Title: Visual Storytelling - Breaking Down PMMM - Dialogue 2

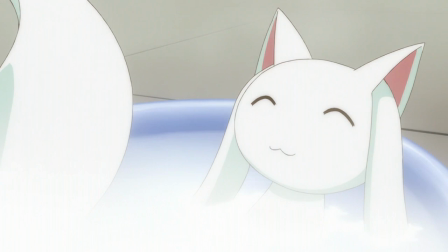697s
We see that ooh kind of cat mouth and we think it to be a cute smile but we know that it's not happy so this shot whether to deliberately mislead us the viewer or to deliberately mislead Madoka into thinking it is a docile creature maybe both who knows is very good of course
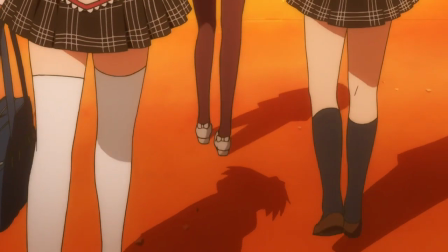716s
the directing choice employed to make this clear that it is a flashback is one setting it after Madoka said she went over to a friend's house yesterday
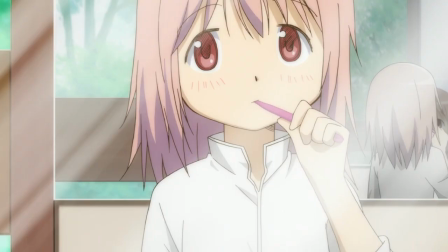724s
but then also you know cutting these shots of her brushing her teeth in between her walking back with mommy and sayaka to mommy's apartment it's good
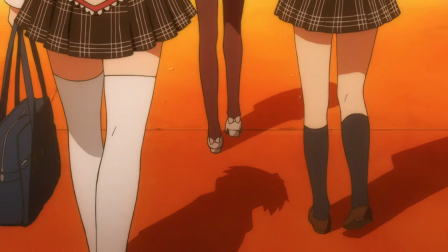731s
it's effective and i'd also like to point out the bouncy rhythm of the background music here gives it a motion forward also check out the perspective of this
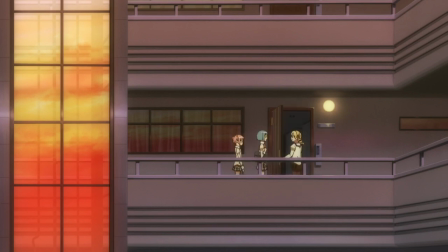740s
shot as they enter the apartment it's very far away almost as if they're being watched by someone as cube is immediately in the next shot inside the apartment uh there's only one person left who would be watching them and it's very likely homura very subtle, but very, very good.
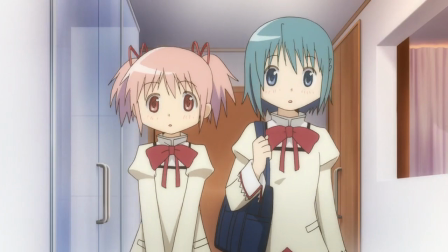756s
Let's very quickly acknowledge here that the insides of Mami's apartment were one of the things that was drastically changed in the Blu-ray release of Madoka Magica.
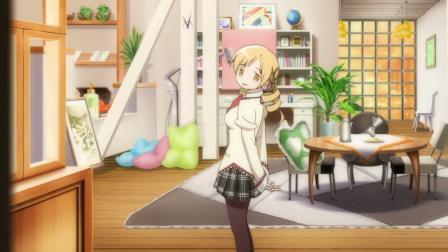765s
I see this more as a production thing of they just weren't able to finish it in time, but there could be a lot to be said about how it is changed.
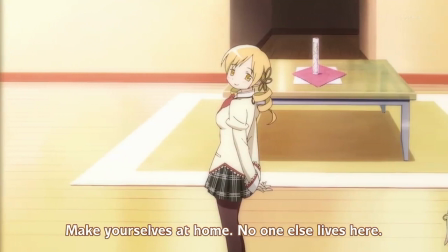773s
The original room is far too spartan. Though it is clean and nice, it makes Mami seem emotionless. Honestly, the closest comparison I would make is Yuki Nagato's apartment in the Haruhi franchise.
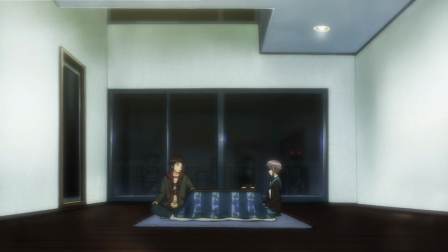785s
However, Mami is decidedly not an emotionless alien AI,
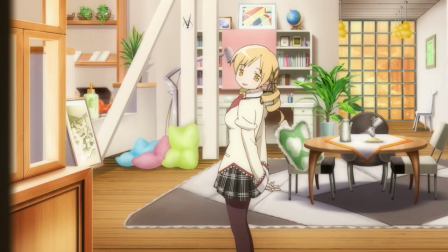790s
so it only makes sense that they'd fill it out with things that a girl would have. Mami's no different from any other ninth grader in this regard. She's not empty and dead inside, so her room shouldn't reflect that. A good change. For our purposes here, I don't think we need to go into too much depth about Kyubei's explanation in the next couple scenes.
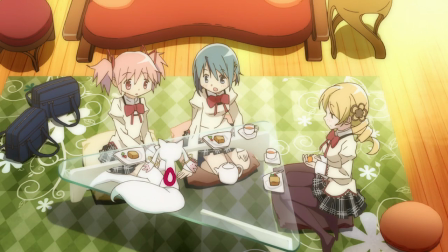808s
It's really just introducing the characters and the viewer to the plot. I think the pacing is really helped by the cuts back into Madoka getting ready in the morning and then them walking to school,
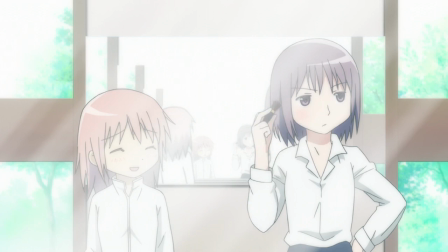818s
but the information is pretty much just a dump. Remember when we said about the setting earlier is that we need to make it so that we don't have to explain certain things?
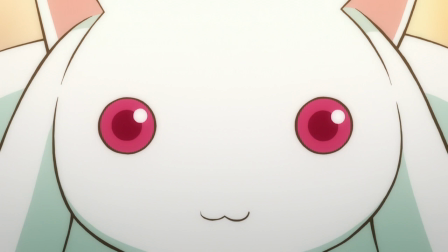826s
Well, this is the stuff that we do need to explain because it informs how the characters are going to act in the future. Let's first then talk about the intricacies of the plot elements for Madoka Magicka and why Ganorobuchi chose to
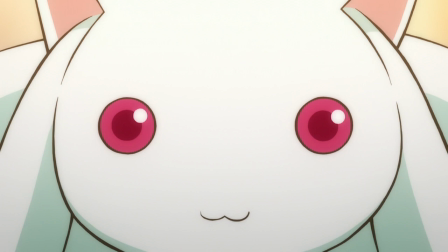839s
use them and then we can talk about how it is changing our expectations of what a magical girl show should be.
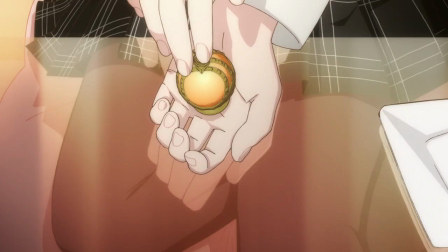847s
So first we have the soul gem which is loading the Chekhov's gun for episode six. We have the idea of the monster of the day enemies causing nebulous bad things to happen to people
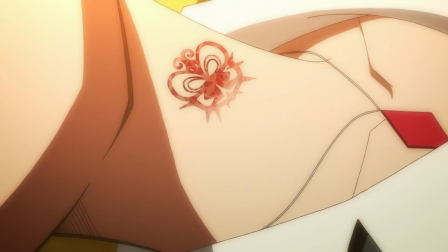857s
but it's directly related here to suicides and murders and objectively evil stuff. So even if they looked like the monsters of the day of yore that we would still know that these are
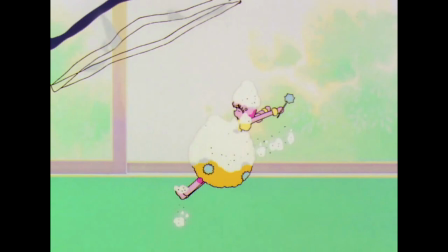867s
not just little fairies making everything sweet like in that one episode of Cardcaptor Sakura,
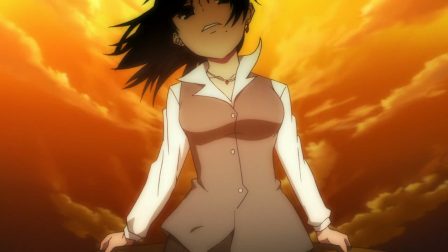872s
but instead things that, oh, actually really need to be dealt with. Stakes are a really important thing, and we'll talk about that over the course of the series. And we kind of have the nebulous emotional attachment of the magical girls and the witches.
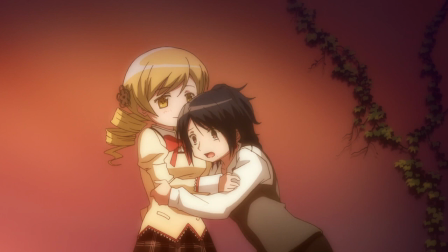885s
QA says magical girls bring hope, and then witches bring despair.
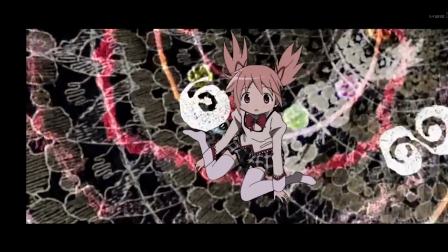889s
And this kind of goes along too with the whole conceit of, oh, you know, the emotions of teenage girls changes everything about everything and have unlimited power. This can seem ridiculous,
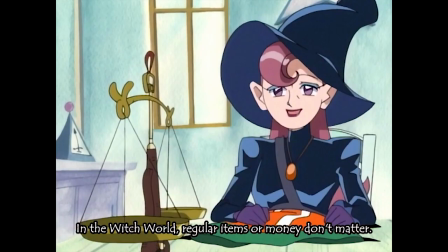900s
but if we're magical girl fans and we're familiar with stuff like the magic system in Do Re Mi based entirely around people's emotions,
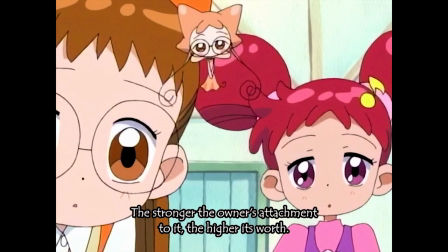908s
then I think you're more willing to accept the fact that negative emotions are tangible and can affect people. And the magic system in this show and many other shows is really just codifying that.
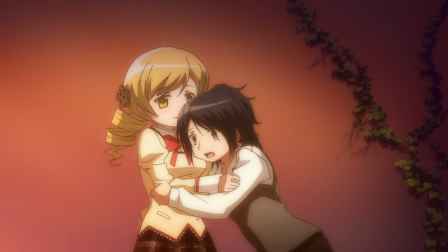919s
This goes along with what we see at the end of episode 2 of the lady trying to do suicide and mommy saving her and influencing her to have hope in that way.
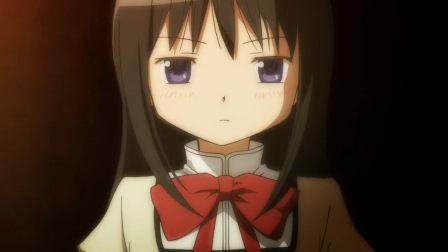929s
It's also a large part of what makes Homura transgressive, right? She's a magical girl who doesn't inspire hope and kind of breaks down that one-to-one association. However, from a certain perspective, she does inspire hope and she does fulfill what mommy says here. It's just that you have to pull it back far enough that you are able to see it.